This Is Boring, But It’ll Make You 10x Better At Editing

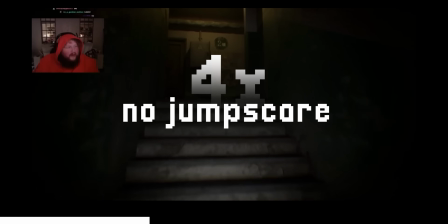[4:10]
You don't know what's coming next and that's when fear hits.
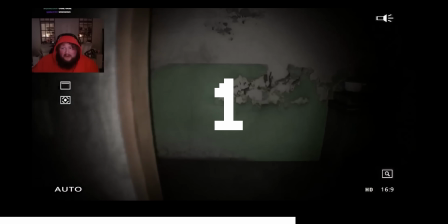[4:17] everything.
Now imagine I just cut off the long pause right before the jump scare. It would instantly ruin the point and make the viewer feel confused.
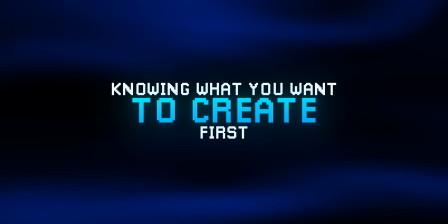[4:29]
That's what clarity means. Knowing what you want to create first. And as a rule, never overcrowd your visuals. That isn't even about taste, but I had to mention it because I know I did this a lot when I was just starting out.
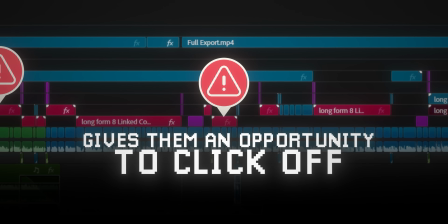[4:41]
And now that you understood the basics of making something easy to watch, now we can get into the more advanced editing tips.
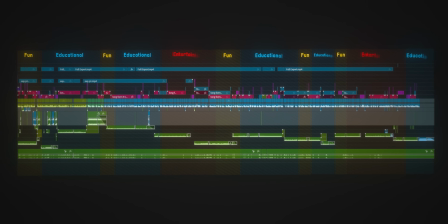[4:49]
Chapter 3. Flow. This means knowing how to pace your videos and how to make your visuals flow together. This matters because you don't want your videos to feel boring and if you want your videos to be tasteful it needs to be entertaining too. Otherwise you just spend a bunch of time working on a video that people won't even watch. Your videos need to feel like an experience not a lecture.
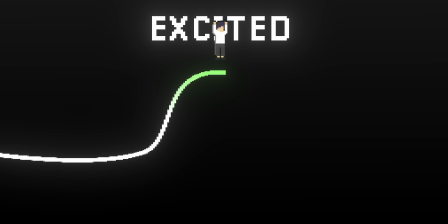[5:09]
You need to make your viewer feel excited because they clicked on your videos. Then 20 seconds later make them reflect on something.
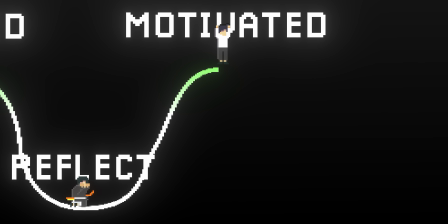[5:16]
Then make them feel motivated constantly changing your video's vibe. And the best tool you can use to help you is music.
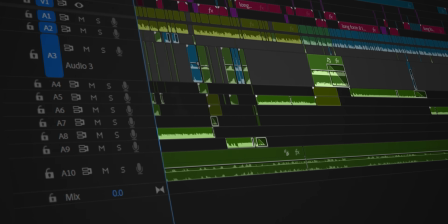[5:22]
Here's how to do it. This is the timeline of my last video. As you can see on this 6 minute video, I have 13 different songs. Why I do that? Because each section feels different. And I know a problem that some of you may encounter is how to smoothly transition between songs. These are the two techniques that I know.
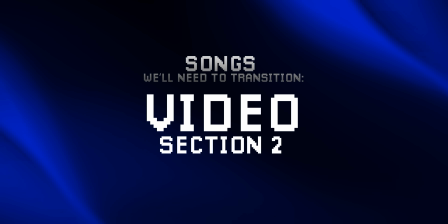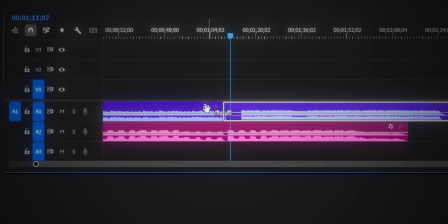[5:44]
The first one is to find a point where you can skip a part of the song without people noticing.
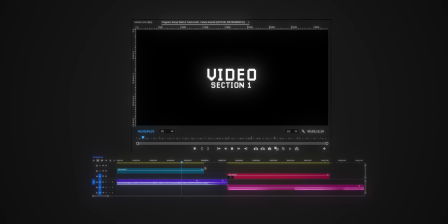[5:49]
Let's just say I take this pot here and move it to the left. Okay, this is fine. Now let's crossfade so it feels even smoother.
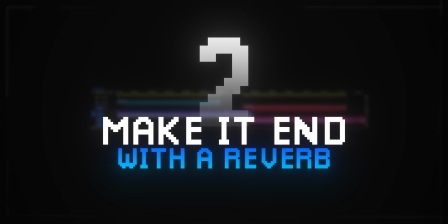[6:02]
And that's basically it. The second technique is to make it end with a reverb. The way you do it is just cutting it, nesting it.
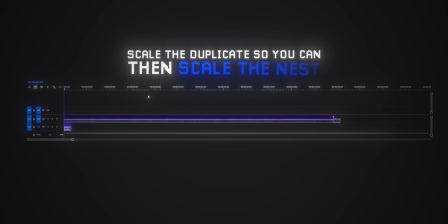[6:10]
Make a duplicate inside the nest and scale it like this. Okay, let's now get back to the main sequence.
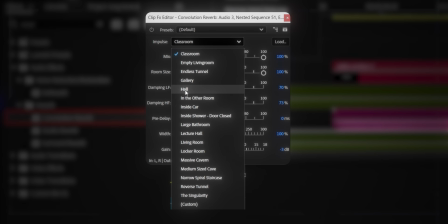[6:18]
Let's duplicate it and add this reverb on top. Set it to whole and you're done. here's how this one sounds now how do I make my visuals float together first I need you to do something try reading this text on the screen you see if the words line up your eyes glide across the world and it's super easy to read them even if I smoothly move them off the center it's still easily readable but if one world is randomly way off now your eyes have to jump around and just makes the whole experience uncomfortable apply the same principles in your own edits and make sure your viewer doesn't have to look all over the screen to find where he should look at.
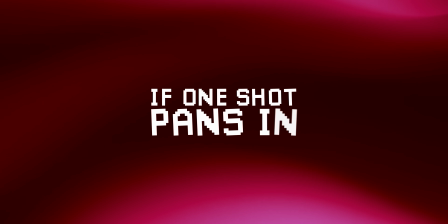[7:00]
Here's one extra thing you should do. If one shot pans in, the next shot should also pan in. If one shot slides left, then the next one should also slide left. This is so the transitions between your shots look natural and professional.
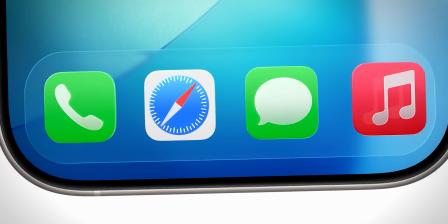[7:13]
I mean, if you oversimplified the entire Apple style, it's this. Flowing shots together smoothly and keeping the focus point in the same spot.
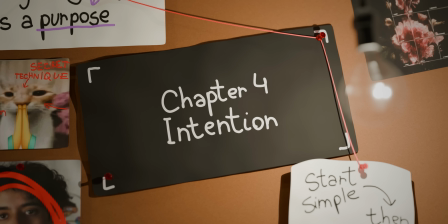[7:21]
In my In my opinion this is what makes them so great and that's what you should steal from them. Chapter 4 Intention Tasteful editing always feel on purpose.
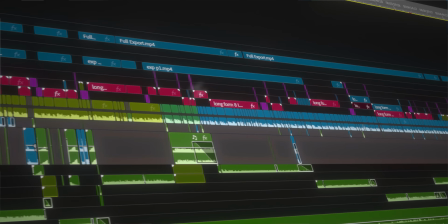[7:30]
Every single visual that you add needs to have an intention. Here's my process for creating visuals.
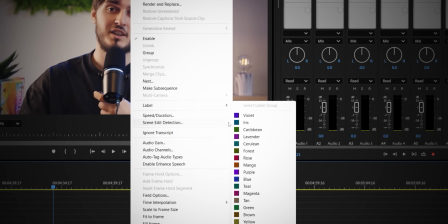[7:35]
First, I choose a section that I know needs a visual. For example, let's take this one.
Think about it.
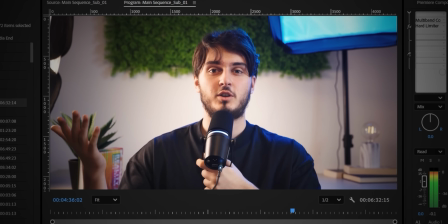[7:40] The viewer watches your video for one minute, maybe two,
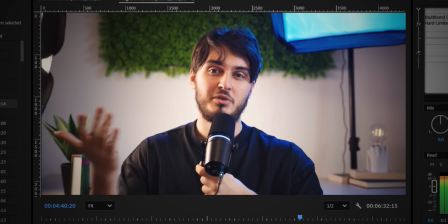[7:43] but if there isn't something he can look forward to, he will feel like the video is just a waste of time and click off.
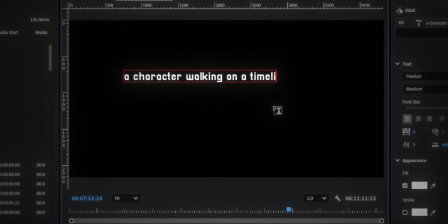[7:49]
I came up with this idea of a character walking on the timeline, walking toward the reward.
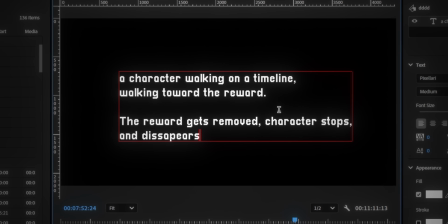[7:55]
Then when the reward gets removed, he stops and ends up clicking off the video. Then I got into the actual animating process.
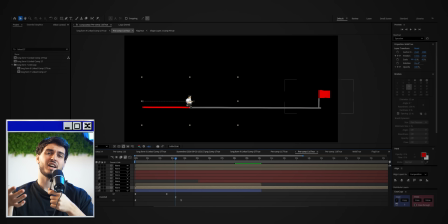[8:02]
I tried to keep it as simple as possible. That's why I only added a few numbers but keep the animations really simple.
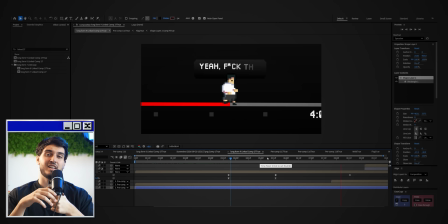[8:08]
I realized it looks a bit empty and a bit too still for my taste. And that's why I added my face on top, so it fills up the empty space.
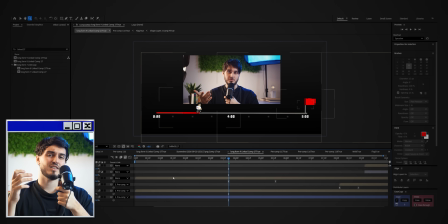[8:15]
And it makes it look much more professional and it doesn't take away from you understanding the animation.
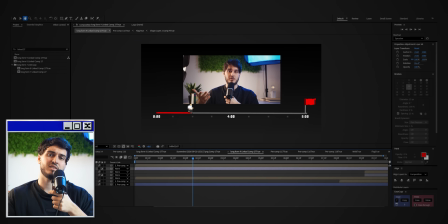[8:20]
Then I played a bit with the visuals at the end to make it look even better. And that's it.
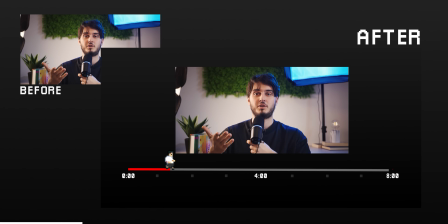[8:25] Think about it. The viewer watches your video for one minute, maybe two.
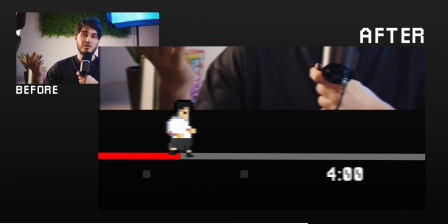[8:29] But if there isn't something he can look forward to, he will feel like the video is just a waste of time and click off.
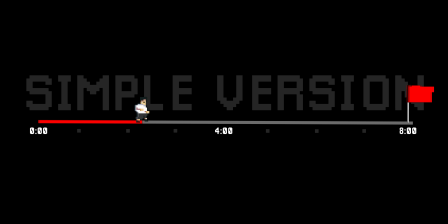[8:35]
As you can see, first I always make a very simple version of the animation, just to see if my idea is actually good and easy to understand.
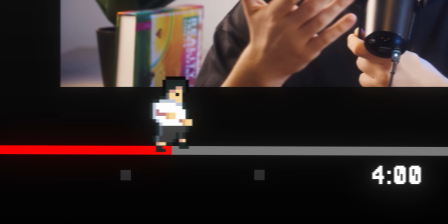[8:42]
And only after I do that, I add the nice effects and all the other stuff. This way, I don't lose time holding all these effects, only to remove it at the end because the animation wasn't good to start with. Chapter 5. Personal Touch By now, you learned the more technical things of what makes edits look great.
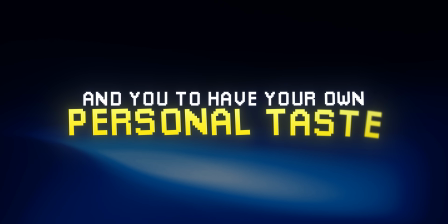[9:00]
But I want your videos to feel like your own and you to have your own personal taste. For that, you need to find things that you like. For example, I like games and storytelling.
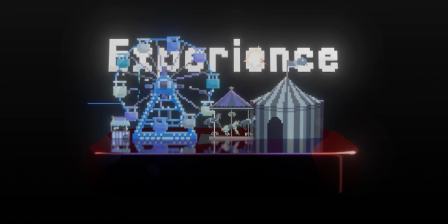[9:09]
This is why in my videos, I try to tell stories through my visuals and why I started doing these pixel art elements in my videos. because i personally love the game look of it but i still follow the things we talked about in the first four chapters personally i like to use pinterest to find inspiration for my videos when you start to include things that you personally love what will happen is that you'll find your audience that also loves the same stuff and it will be much easier to edit because it's fun to add those small personal touches this is how you create your own
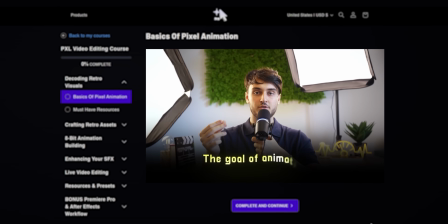[9:38]
voice and your own taste as an editor i actually made the full course where i show you how to create these game style animations how i
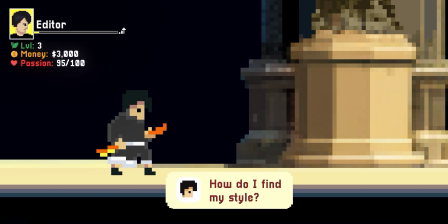[9:45]
animate them and the principles you need to know so you can start to create videos in this pixel motion style so if you like this video and
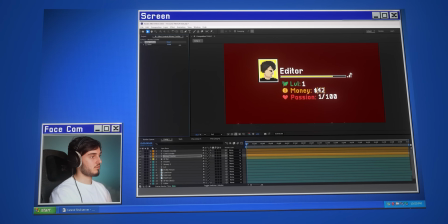[9:52]
you want to see the exact step by step of what goes into creating a full scene like this just check the link in the description to the pixel motion course so now
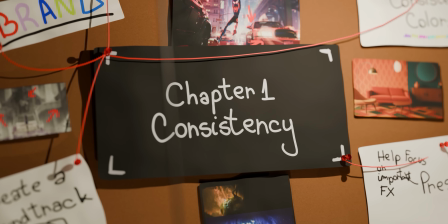[9:59]
you've learned what taste really comes down to consistency so your work has its own identity clarity so your edits are easy
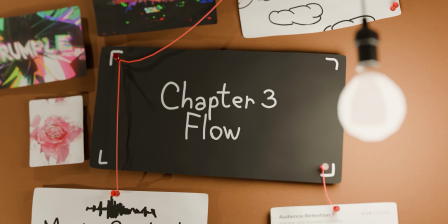[10:07]
to follow flow so your edits feel like an experience, not a lecture, an intention, so everything feels on purpose. Taste isn't something you're born with, it's something you develop one edit at a time. And the more you refine it, the more your videos will stand out from everybody else's.
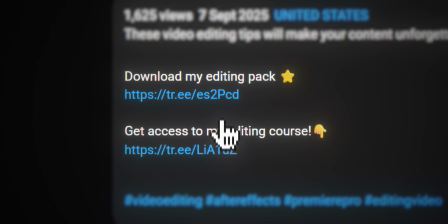[10:24]
And don't forget, if you want to either get the edit impact or the course, you'll find the links in the description below. I hope this video helped you, see you next time. Peace.